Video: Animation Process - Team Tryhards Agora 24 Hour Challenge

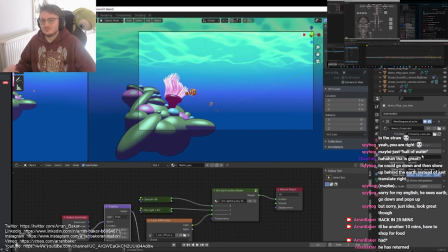58:14 So now we're getting into the in-between part of the process.
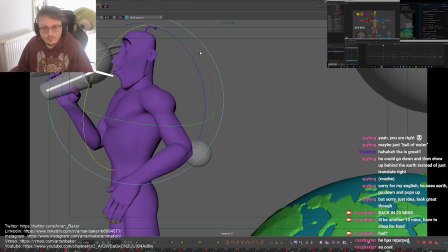58:17 For this part of the process, I use a tool called Tween Machine, which is very well known in the industry,
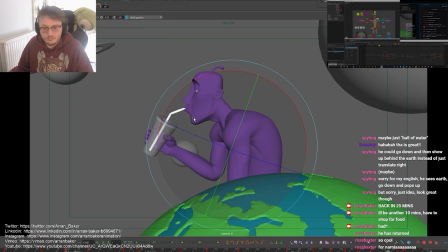58:23 and essentially what it helps with is defining spacing and
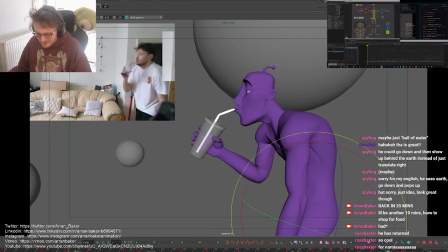58:29 timing when it comes to the in-betweens in your poses.
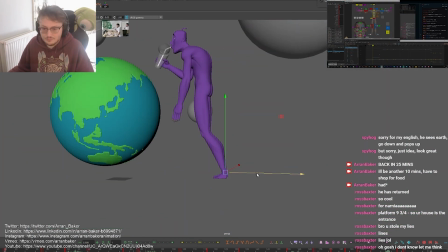58:34 It's bound to hotkey to my Tween Machine so that I have different values on my keyboard, and that really helps speed up the process, which I'm sure some of you are already aware of.
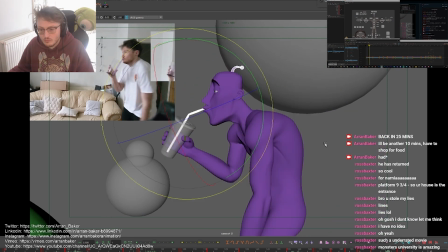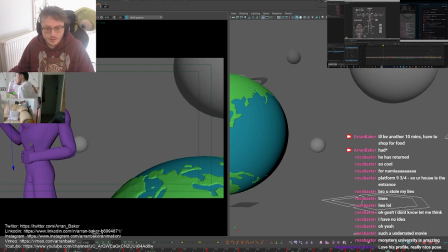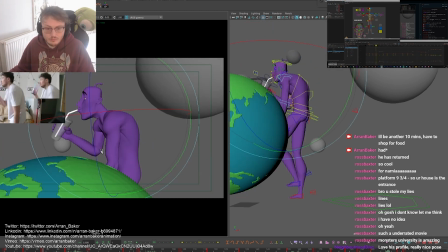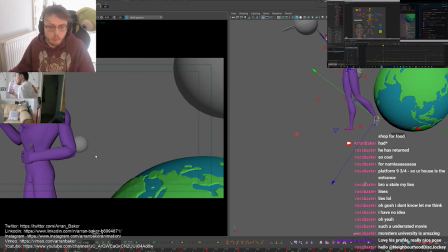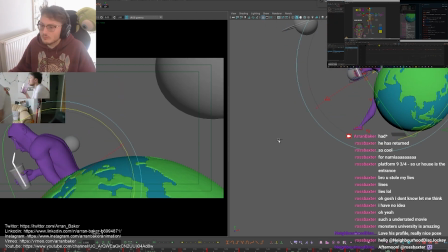59:07 And what this allows me to do is I can select an entire rig.
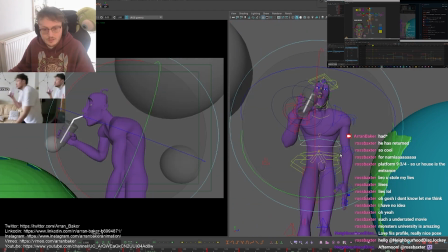59:12 I can select the entire rig, and then I can set a value in Tween Machine,
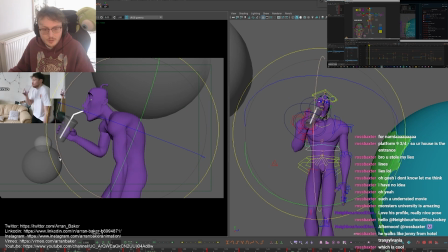59:18 and it allows me to define whether I want to favor in or out of a pose, if I want to anticipate or if I want to overshoot.
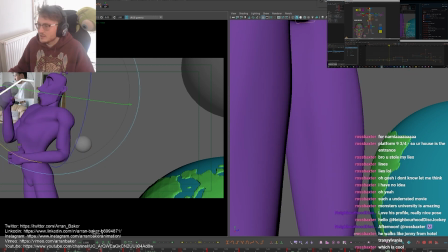59:26 And then inside of that I can then readjust specific poses so that using Tween Machine and different values, and that allows me to either lead or overlap the action.
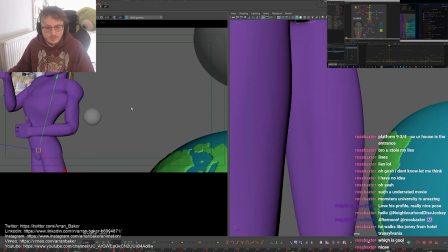59:40 I was in this section. I was actually playing a lot with the breathing controls to make sure that he really inhales as he sucks up into the straw.
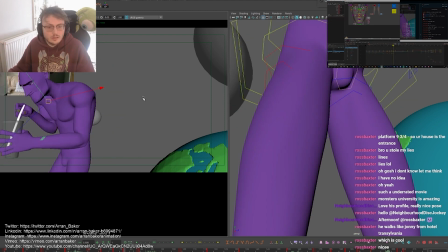59:48 So I was finding any way possible to really exaggerate each action.
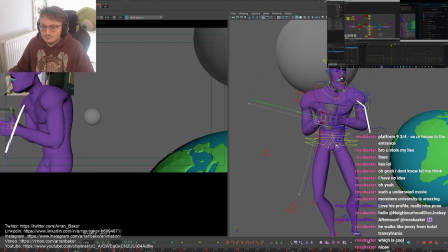59:56 You can see here I was battling with the straw at this point because it had too many constraints on it.
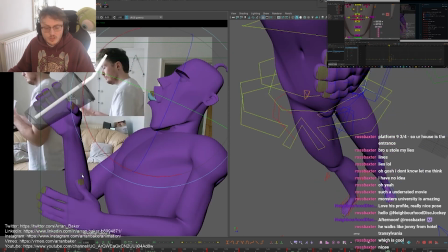60:04 And one thing that was really fun to animate in this part as well was the tongue.
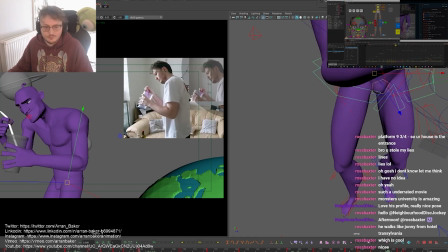60:08 So I wanted to have this curling of the tongue as he basically tucks the straw into his mouth, and then after he's finished sucking,
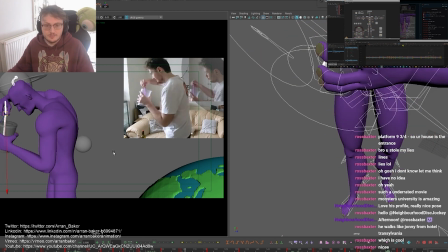60:19 then he kind of does like a slapping of his lips together as though he's just trying to savor the last part of the drink. This part of the shot was actually particularly difficult because there was a lot of texture.
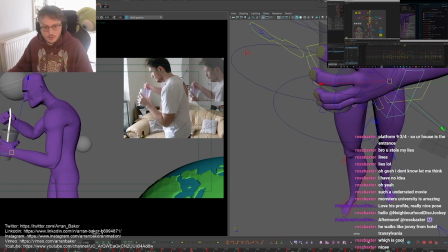60:38 And the way I usually animate texture is by
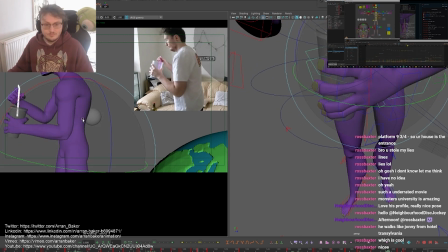60:43 looking at the overall action and making sure that the overall fundamentals are working. So just through the spine, the head and the chest.
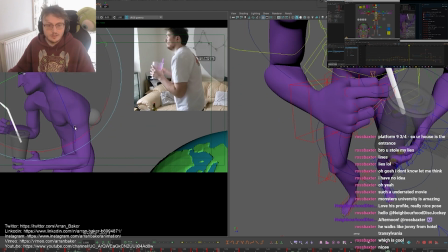60:51 And then if I want to add texture on top, then I add extra in-betweens and then start readjusting the pose afterwards to add that texture.
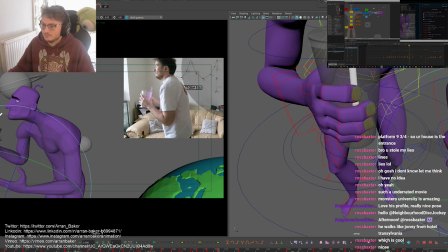61:01 But by doing it this way, it keeps the overall action and the overall pose very clean,
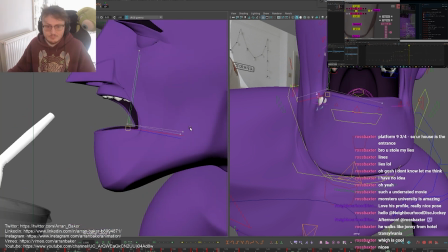61:07 and you're not having to clean up too much later, and that really helps when it comes to adding secondary action.
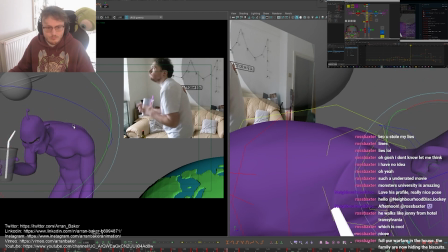61:16 So here I was figuring out how I wanted to have the head swing round, and I wanted to keep it relatively to camera.
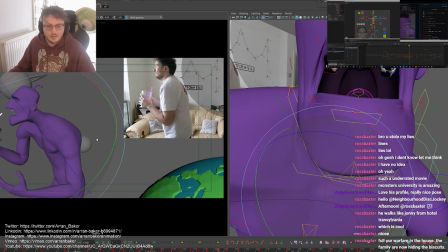61:25 Looking at the final results, there were actually some mistakes that I made where I held a dragging action for too long, and I'm still kicking myself about it now. When I look back on it, I can't unsee it. But I think just under the time limitations we had, I was quite tired
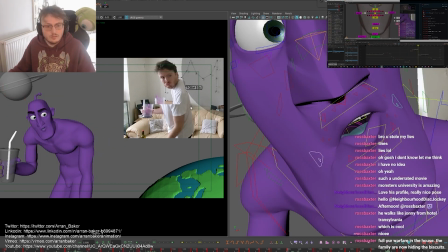61:42 and it really helped just being able to have a little bit more of a carefree attitude. As long as the main tone and each expression was sold, I was quite happy with the result.
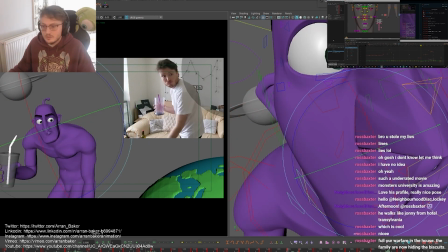61:59 So here I was going from an angry expression,
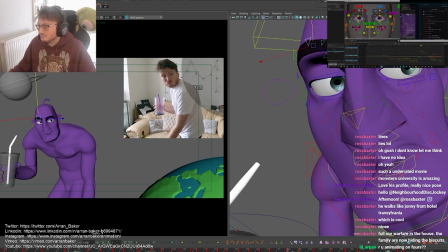62:01 I wanted to have a little reaction where he's really delighted to see that there's more liquid he can drink.
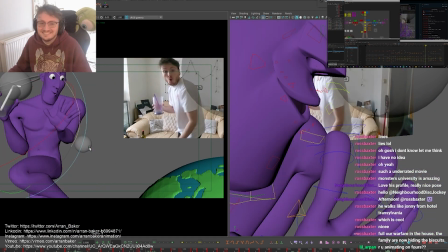62:12 So I was really trying to push the contrast, as I mentioned earlier, where he's gone from really angry into this really like happy,
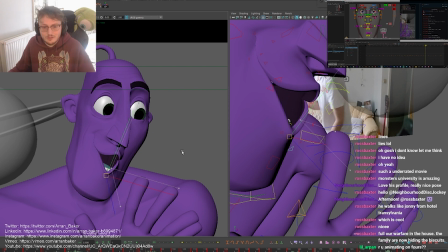62:21 like almost he kind of goes out of character for this one moment just to sell a joke,
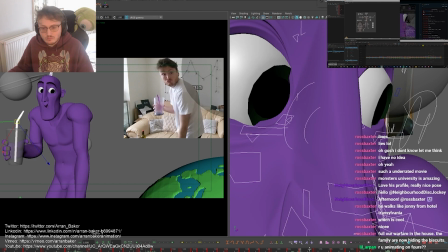62:28 and it definitely got a laugh, which I was really happy with.
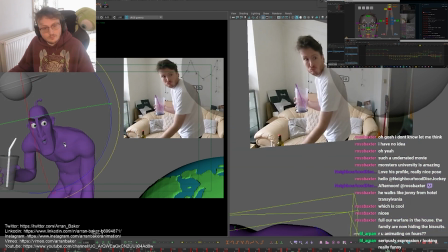62:32 So here I was just adding a little anticipation, a little squash, and then he overshoots up into a big stretch and then settles back in.
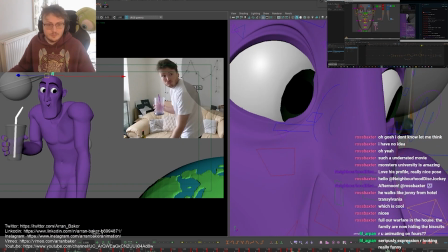62:41 One thing that was really important when I was looking at the timing for this is I ended up having to keep it quite snappy
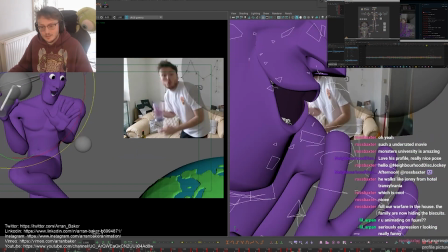62:47 into each pose because there was such a short amount of time between each key pose that he had to transition.
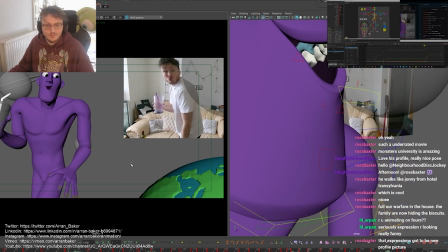62:53 So initially I had him settling for longer, but then you didn't really
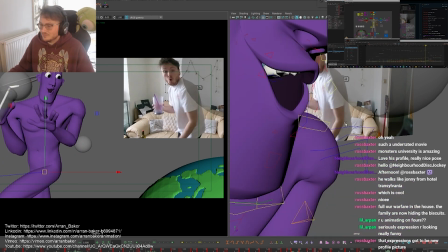63:00 read a final pose by doing this, so I ended up having to speed up and make my timing a lot snappier.
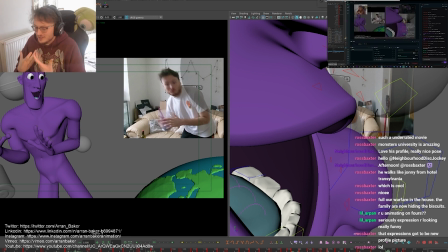63:10 So here I just created a big anticipation where his leg comes up and still trying to find the asymmetry,
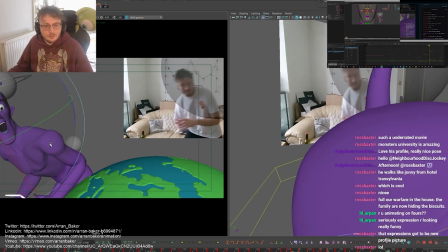63:16 and now I'm leading down with the leg and then having the chest, having the roots come down, but then the rest of the body overlap through the action, and then it catches up later.
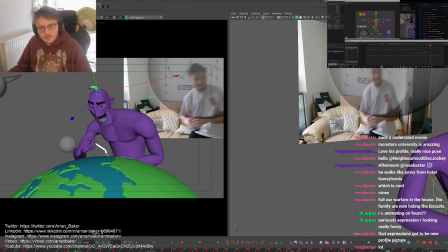63:30 Again, this is kind of part of the methodology that we would use in TV animation.
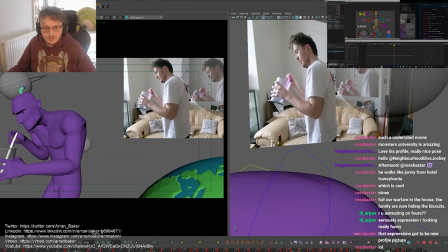63:35 If we need to get a character from one side of the screen to another very quickly,
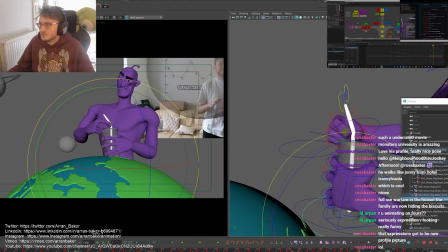63:40 and we didn't want to have to figure out the mechanics too much, by using this technique it actually helps speed up the process a lot,
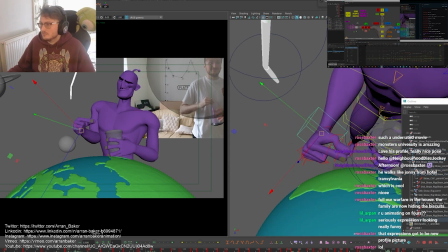63:47 as long as it's in style and true to the character. And thankfully we had liberties with this
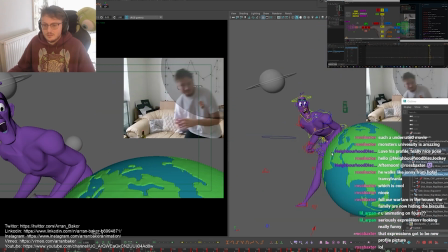63:54 project because we didn't really have any establishment beforehand, so we pretty much had full creative freedom.
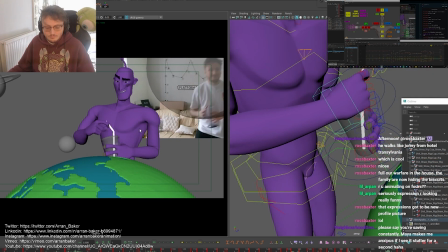64:01 So that really helped when it came to time restrictions.
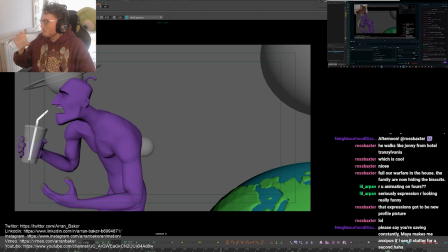64:06 So here I've added all the in-betweens, and then from that point what I usually do is I hit spline and then bake it onto 2s,
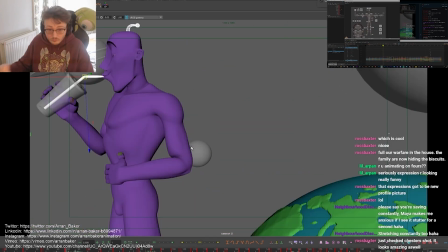64:15 and then I go through and I start cleaning up everything and adding in the little details and the overlaps where I feel like it's necessary.
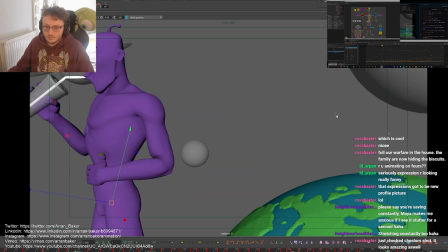64:25 This is one of the parts of the shots that I actually really struggled with.
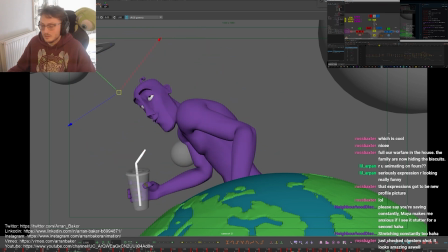64:30 So I was trying to get this swooping action where he kind of dives into the final position at the end,
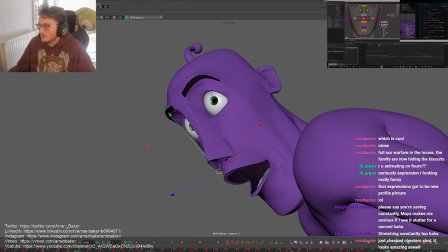64:37 And so I had this big inhaling pose, which I thought was quite fun, but I didn't end up
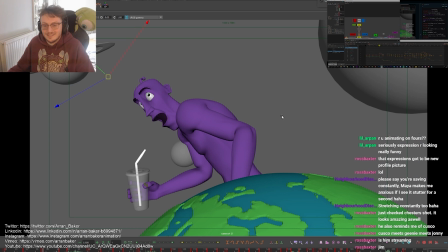64:44 fully achieving the results I was looking for in terms of the spine really tucking under and then scooping into the final position.
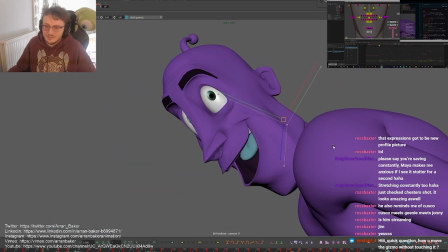64:52 If I'd had a bit more time, I would have planned that out a little more. A lot of these actions were quite spontaneous,
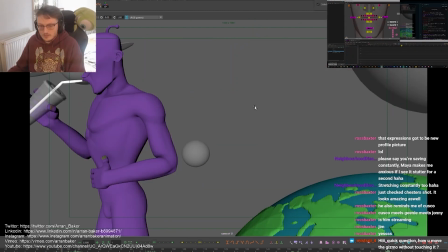65:00 and I was kind of thinking of things up on the spot as I animated, and for that reason it actually made it a bit harder to
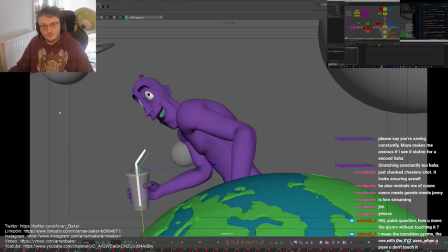65:09 tackle, and
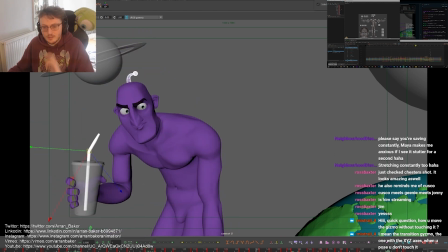65:14 it made it quite difficult to execute each action, having it so spontaneous.
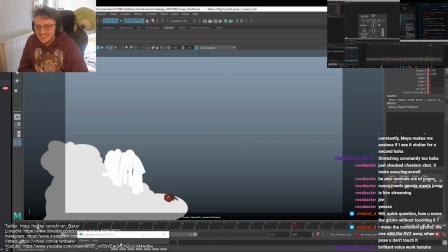65:20 So here we were just checking on the guys, seeing what they're animating. Chester and Jim were doing some great stuff here.
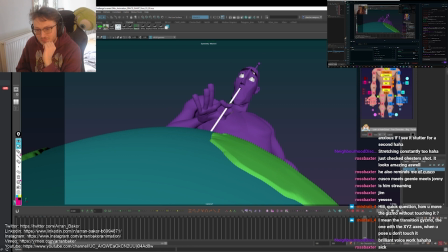65:29 You can see how much Chester cheated the shot in his.
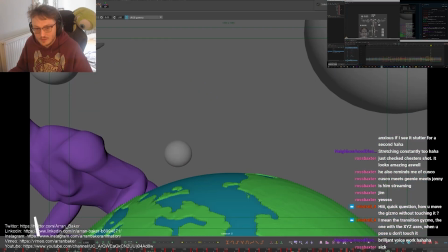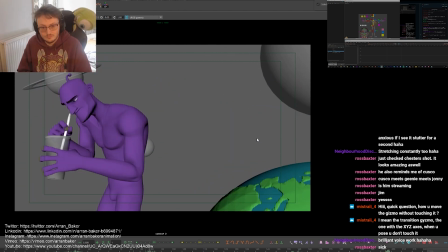65:41 So here we're just getting a little bit of a review from the guys, see if there's anything they noticed.
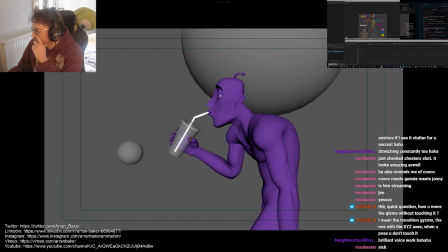65:45 The only real note they had was that he was pushing too far screen left,
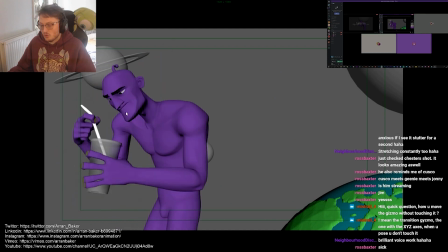65:49 and some of his silhouettes was breaking the slight line of the frame just on his hands.
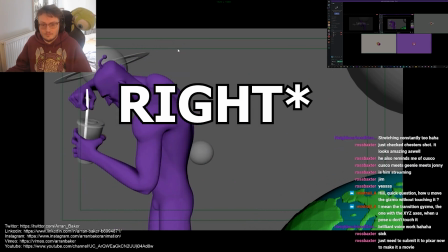65:55 So they were just saying to push it back slightly left. So that was why I was just addressing it here.
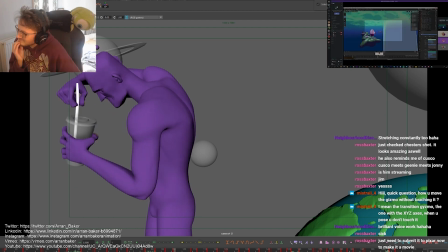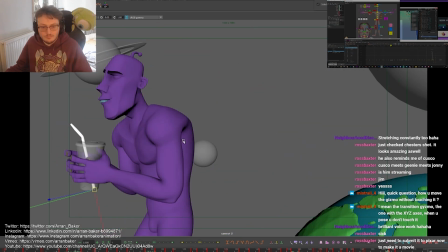66:11 So here I'm making some adjustments with the straw, which was probably the most tedious part of the process because it wasn't rigged up correctly like I mentioned earlier.